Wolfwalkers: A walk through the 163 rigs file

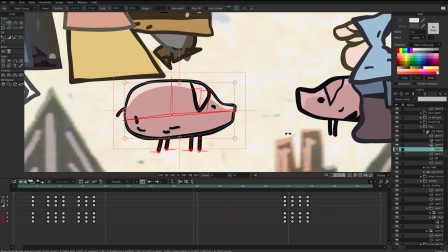So what I did is that here you have, like, the shine of the body, and here you have these lines, like the eyes and all that.
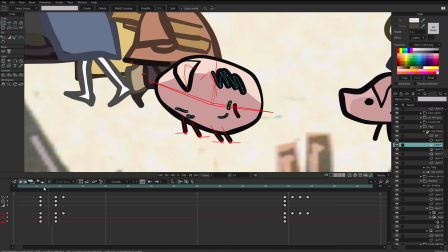So when this character is jumping and rotating, what is happening is that all these points are just moving to the left,
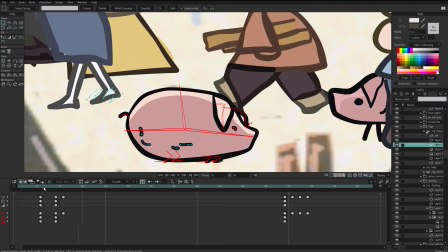and then they are coming to the right again.
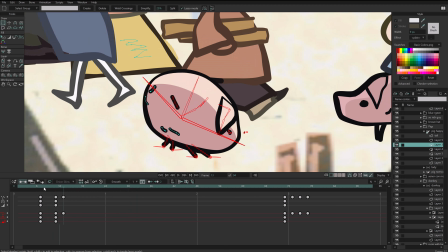So it's just that point animation, and that gives the sensation of rotation.
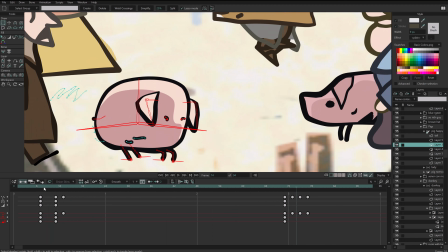And then when it rotates again, I was thinking, okay,
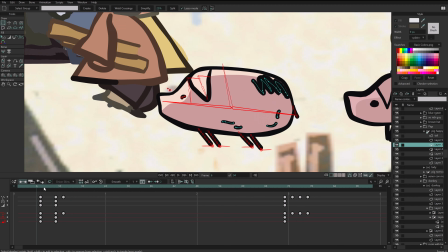when this pig rotates the first time, it rotates to the right.
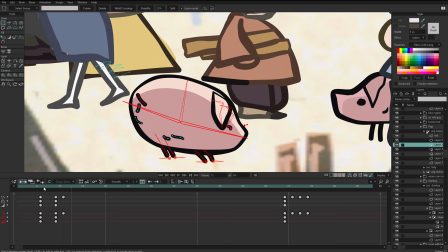Okay, to its right, and then when it rotates again, it again rotates to the right.
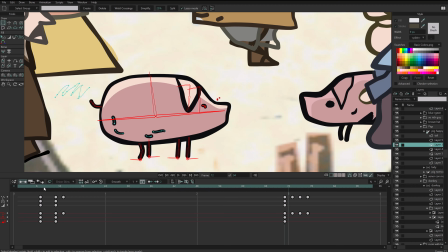So now we should see the front of the pig. So during this frame, you can see that the pig has no nose.
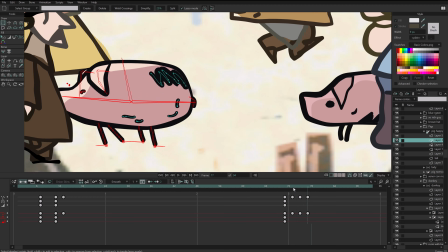Yeah, it just doesn't have.
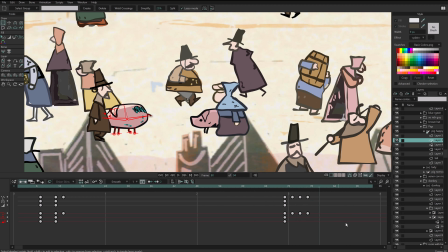And then continues. But again, like, everything is extremely simple.
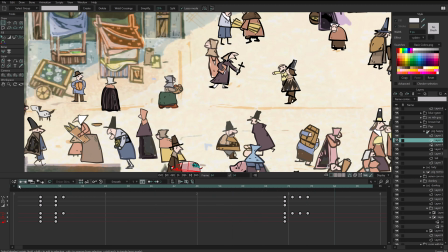Let me show you what else. Yeah, we have this guy talking about the Bible, and
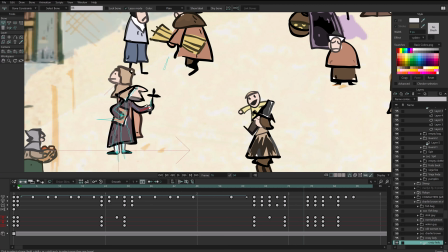Actually, at the beginning, for this kid, like the Charlie Brown kid,
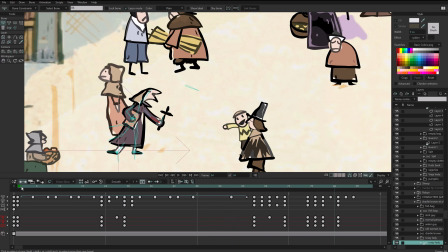I wanted him to fall.
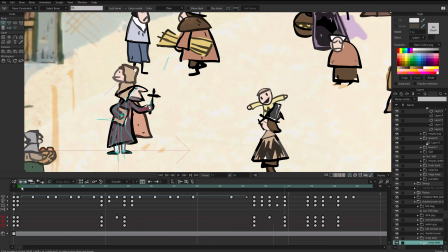And actually I had a version, I don't have it anymore, but I had a version in which I think there was a ball and he fall like Charlie Brown,
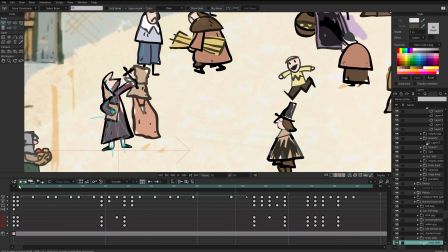but there were too many actions for him
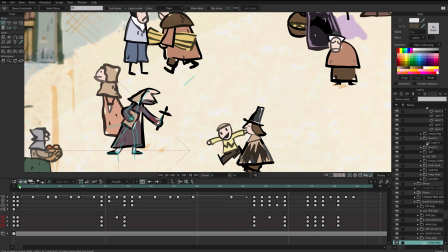here, so then I just left the character just running and the people reacting to that.
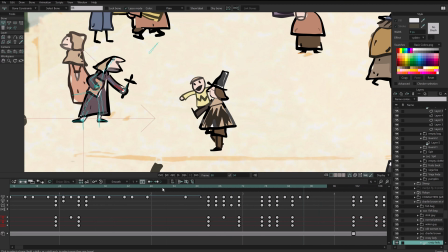So this guy that is walking just stops and goes back because the kid is coming here,
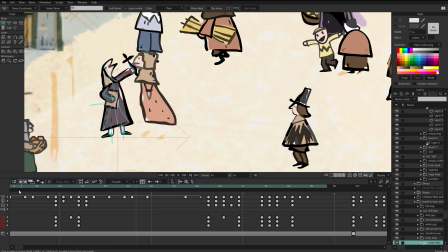and this guy, yeah, he just
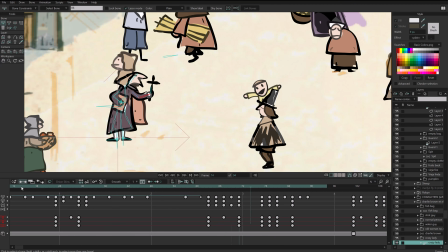yells at him like the Bible or something, or Jesus, or I don't know.
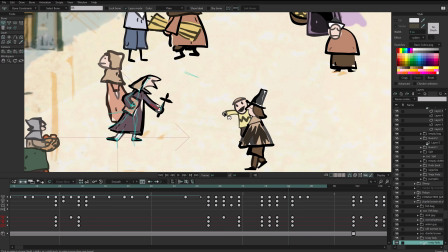Yeah, and actually at the beginning I had this, I think these two characters were closer and the kid was also like impressed by that sudden movement, but at the end I just kept it like that.
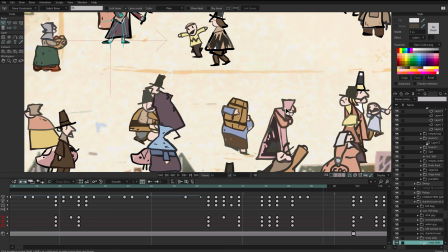And
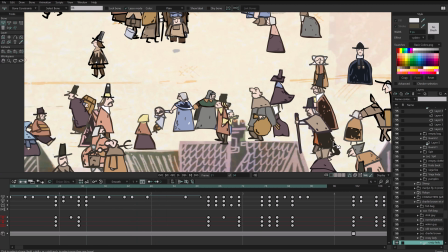this is another one I like,
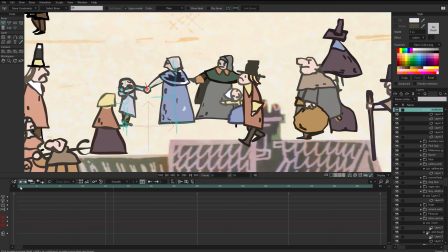this mother with the little kids, because it doesn't want to go, so she's just pulling it.
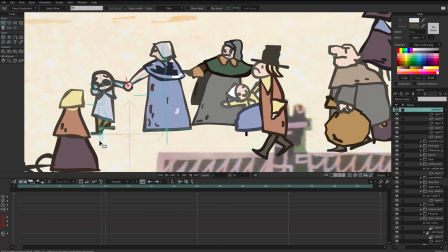And yeah, it's just a silly animation.
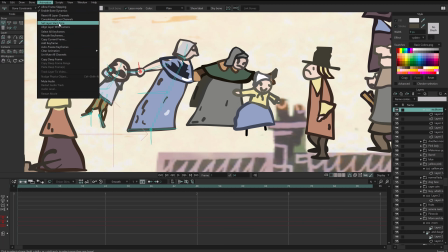Let me just set the keyframe, the layer start time, so we can see it.
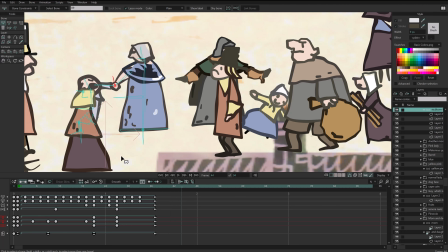So yeah, so she pulls it. Let me hide this person for now.
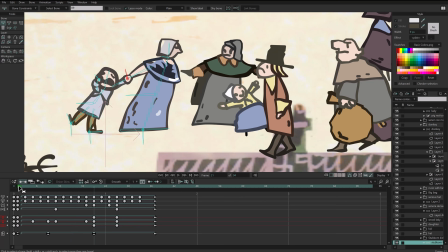Yeah, she's pulling it, and there is a little jump, and the legs are a bit chaotic,
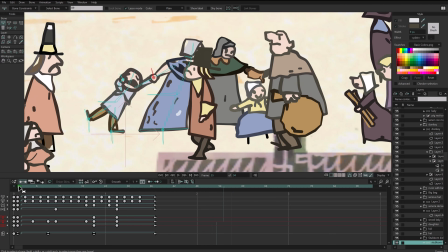but yeah, I just thought it was fun to have that.
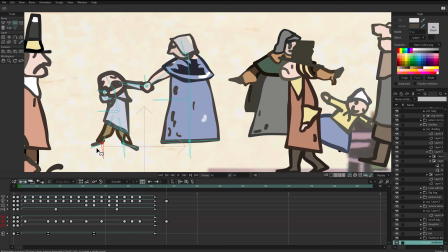And also I like when two characters they are actually the same rig, so they can be connected, like the hands are connected. So if I move the mother, you can see that the hands are connected. Of course I can break it very easily, but for this scene that was good enough.
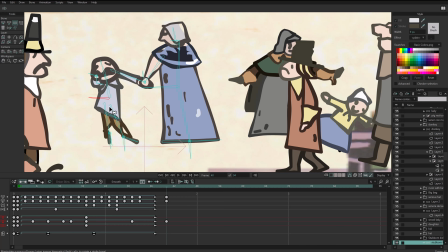So we have both characters interacting.
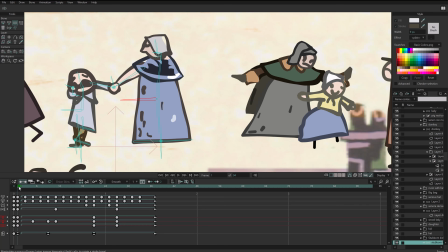So many times, like for this kind of interaction, it is better to have just
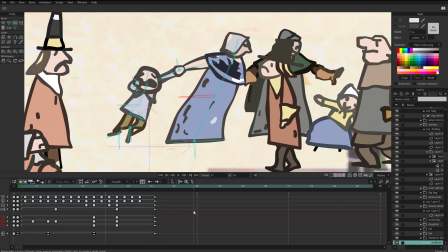a simple rig than instead of putting two rigs and like keeping things together.
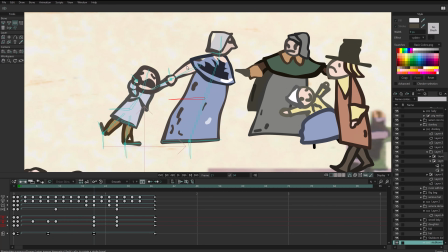Like for instance, if this character were if these were two rigs and I wanted to hold hands,
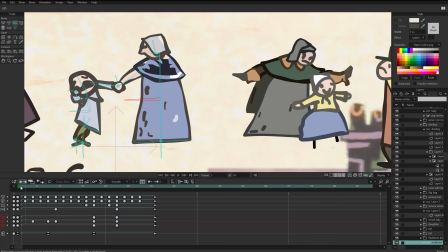I will need to be tracking the hands every frame
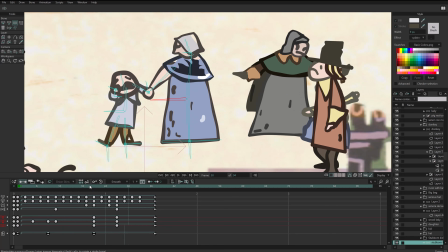and to be sure that they are still connected or they appear connected.